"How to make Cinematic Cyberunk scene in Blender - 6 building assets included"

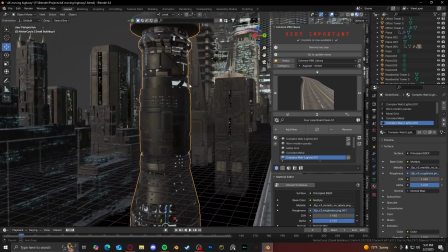4:08 And then some of these buildings I bought a pack of 50 buildings a long time ago,
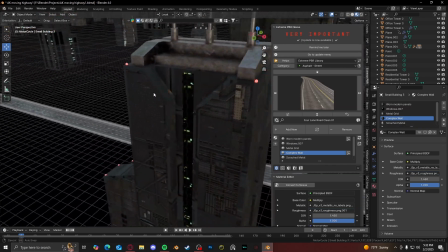4:13 and when I got the pack, I textured all of the buildings myself. Some of these textures I just found online.
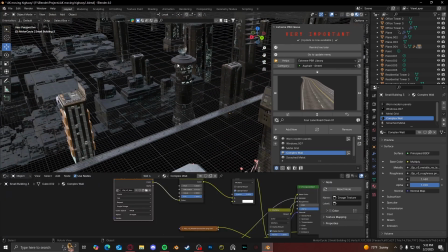4:19 So for these buildings and the Kit Bash buildings and the paid buildings,
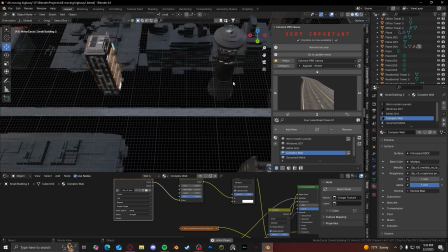4:23 same thing in the highway, I just keyframed them to move backwards to make it look as if the bike is moving.
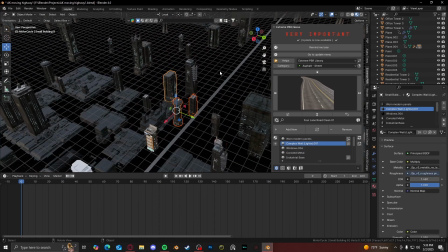4:30 Yeah, with the pack of these buildings, I just made a black plane,
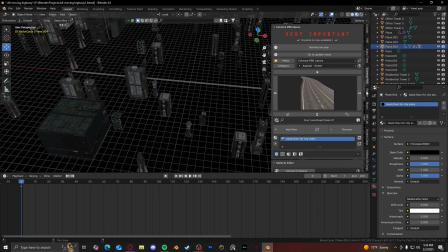4:37 and I stretched it to fit the scene, and then I used an add-on called Geoscatter to scatter all the buildings.
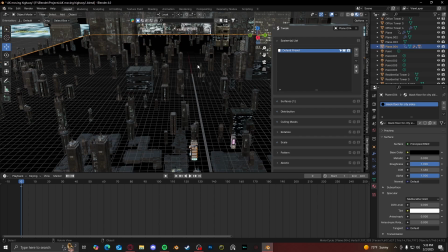4:45 I use Geoscatter a lot I know it's meant for like like nature scenes or more like organic scenes, I guess, and not more sci-fi.
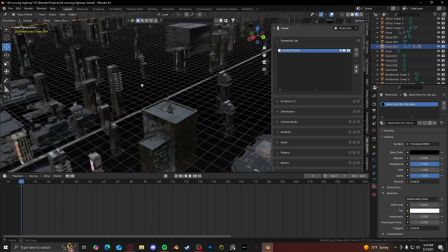4:54 But I guess I've been using it a lot recently for sci-fi, and it still works fine.
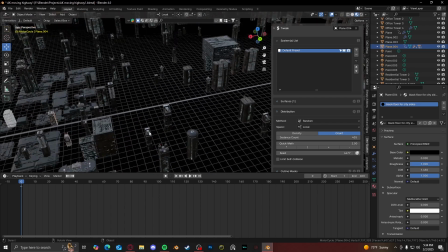4:58 So after I scattered them onto the plane, then I just got the plane itself, and same thing with these buildings.
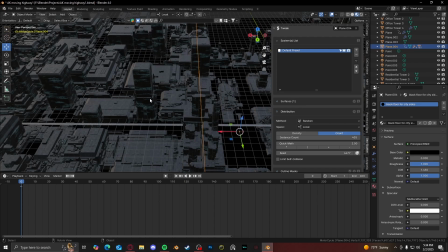5:03 Keyframe them and move backwards. These buildings I forget where I got them from.
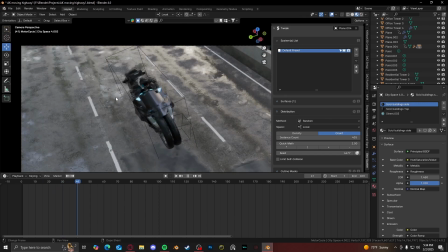5:08 They're literally in the frame for like less than a second, and you can barely even see them. But these are good background buildings.
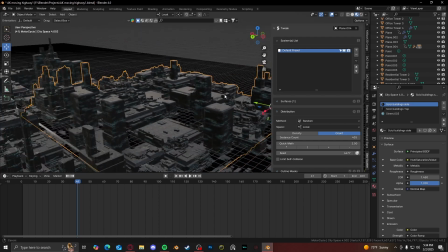5:17 I got this a while ago. I think it was like Cityscape Hack or whatever.
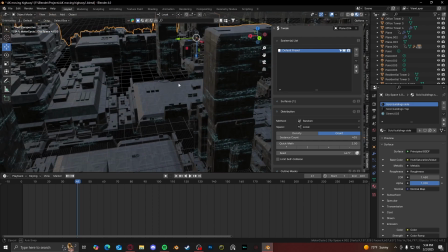5:21 I think it was on ArtStation. But then when I got these, I just again textured them myself.
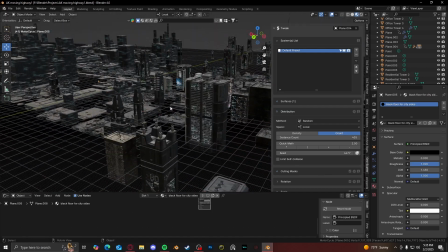5:27 And yeah, same thing, same spiel. Now we can move on to the camera movement. And camera movement was a little tricky to get.
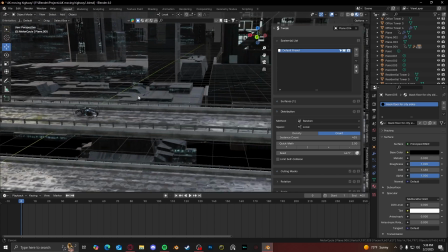5:34 Like I said earlier, the bike itself doesn't actually move, so it makes moving the camera a lot easier for me.
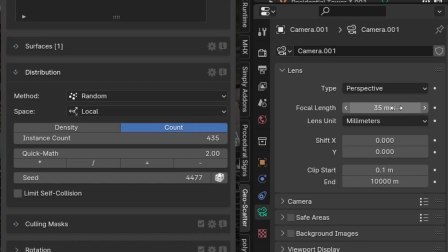5:40 But the camera, here are the camera settings. It's just really simple stuff. 35mm perspective, depth of field a little bit.
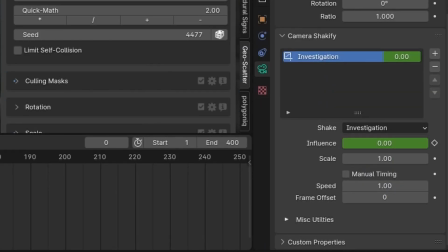5:47 The depth field changes a little bit, and then I am using Ian Hubert's Shakeify camera Shakeify add-on to add that
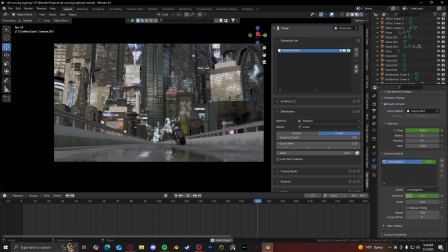5:56 shaky effect like that. It's very subtle, but it's there, and it adds a lot more detail.
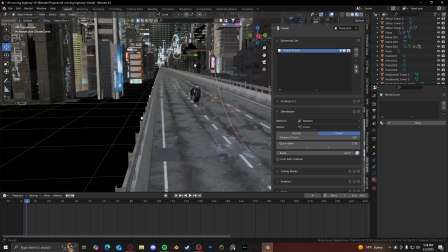6:03 But the camera movement itself is literally just following a spline that I made to go over the bike and stop right here.
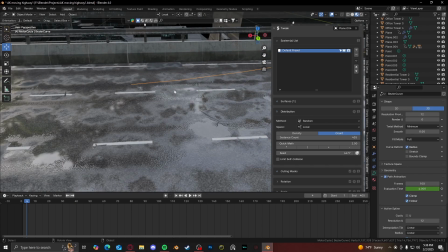6:12 There was a setting I remember when I made the spline originally and the camera was following it,
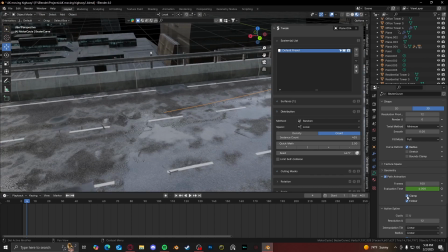6:18 it kept like going into the ground and going on forever. Clicking the clamp setting helps with that, so it just kind of stops it right there.
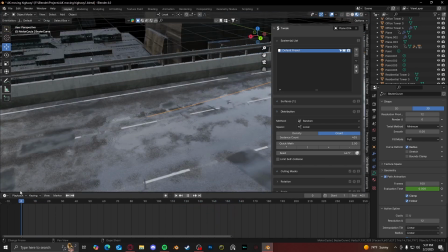6:27 So that's I just found that out when I was making this render.
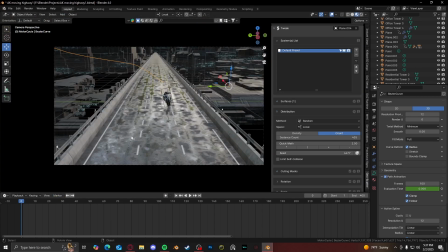6:31 And then so that's just the movement for the camera moving around the bike.
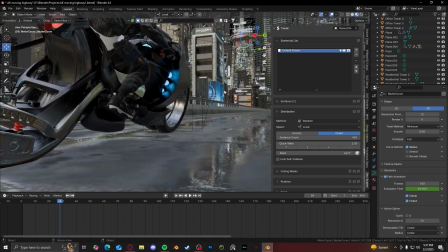6:38 For the camera actually looking at the bike, I have the camera using a track
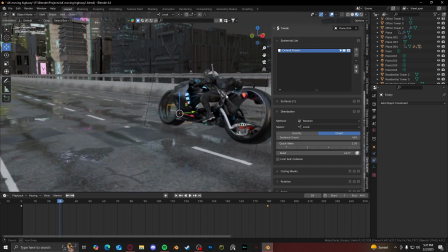6:46 modifier tracking to this empty cube right here, and as the camera is moving, and so is the cube.
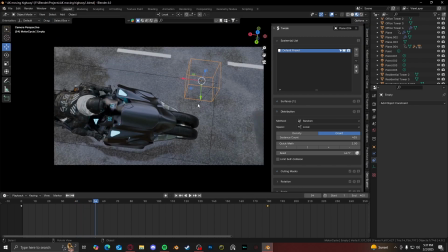6:54 So the cube is looking at the front of the bike, and then when it gets behind the bike, the cube moves up into the city.
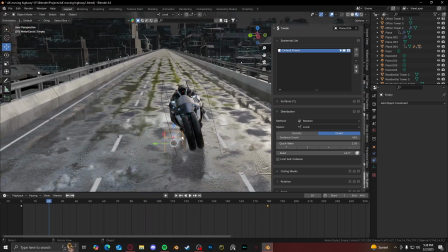7:01 The bike wasn't too hard. I found this bike online and same with the dude.
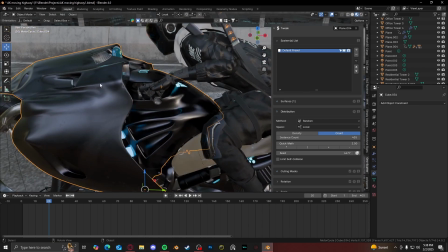7:07 I just placed them in there
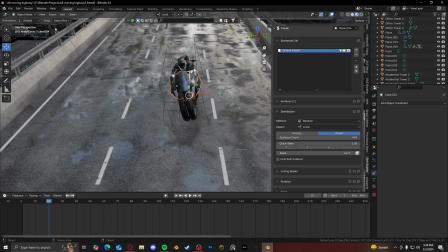7:11 and positioned him to be riding the bike, and then I parented the bike and the person to an empty, so it was easier to move.
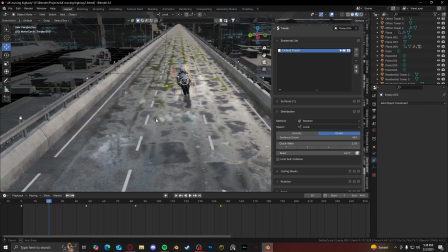7:20 And then I just made the empty
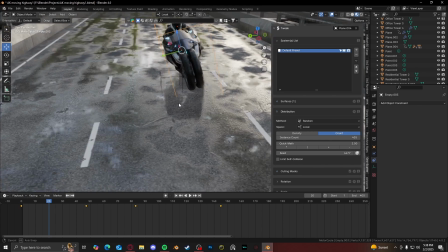7:24 move, I guess how a bike would move, from watching videos online of how bikes move and stuff like that.
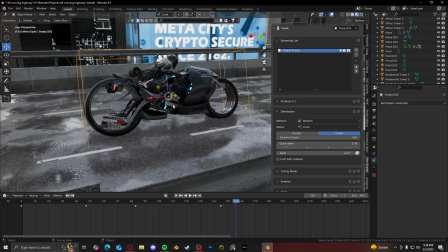7:30 And yeah, really simple stuff. And there is like this jittery shakiness to the bike that I wanted to add.
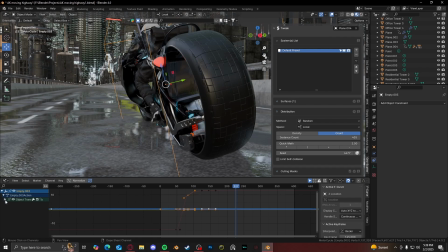7:38 I opened up the graph editor and I went to the empty and I went to object crayons and I clicked on the Z location, so it only moves the up and down. And I gave it a noise modifier, and I made it very subtle, like very subtle, little bumps here and there.
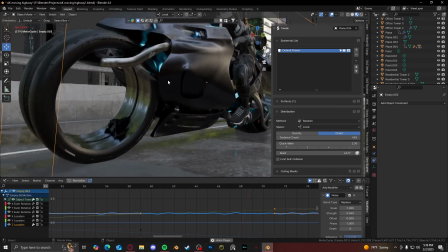7:56 But it gives it that fast moving jitteriness to it,
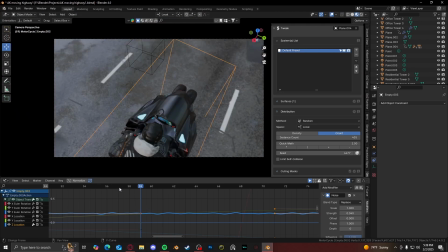8:02 and that's it for the highway setup right there.
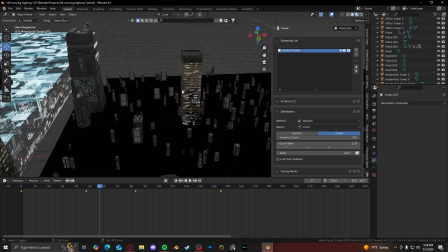8:07 That's it for the foreground elements. Now for the actual background, the cool part.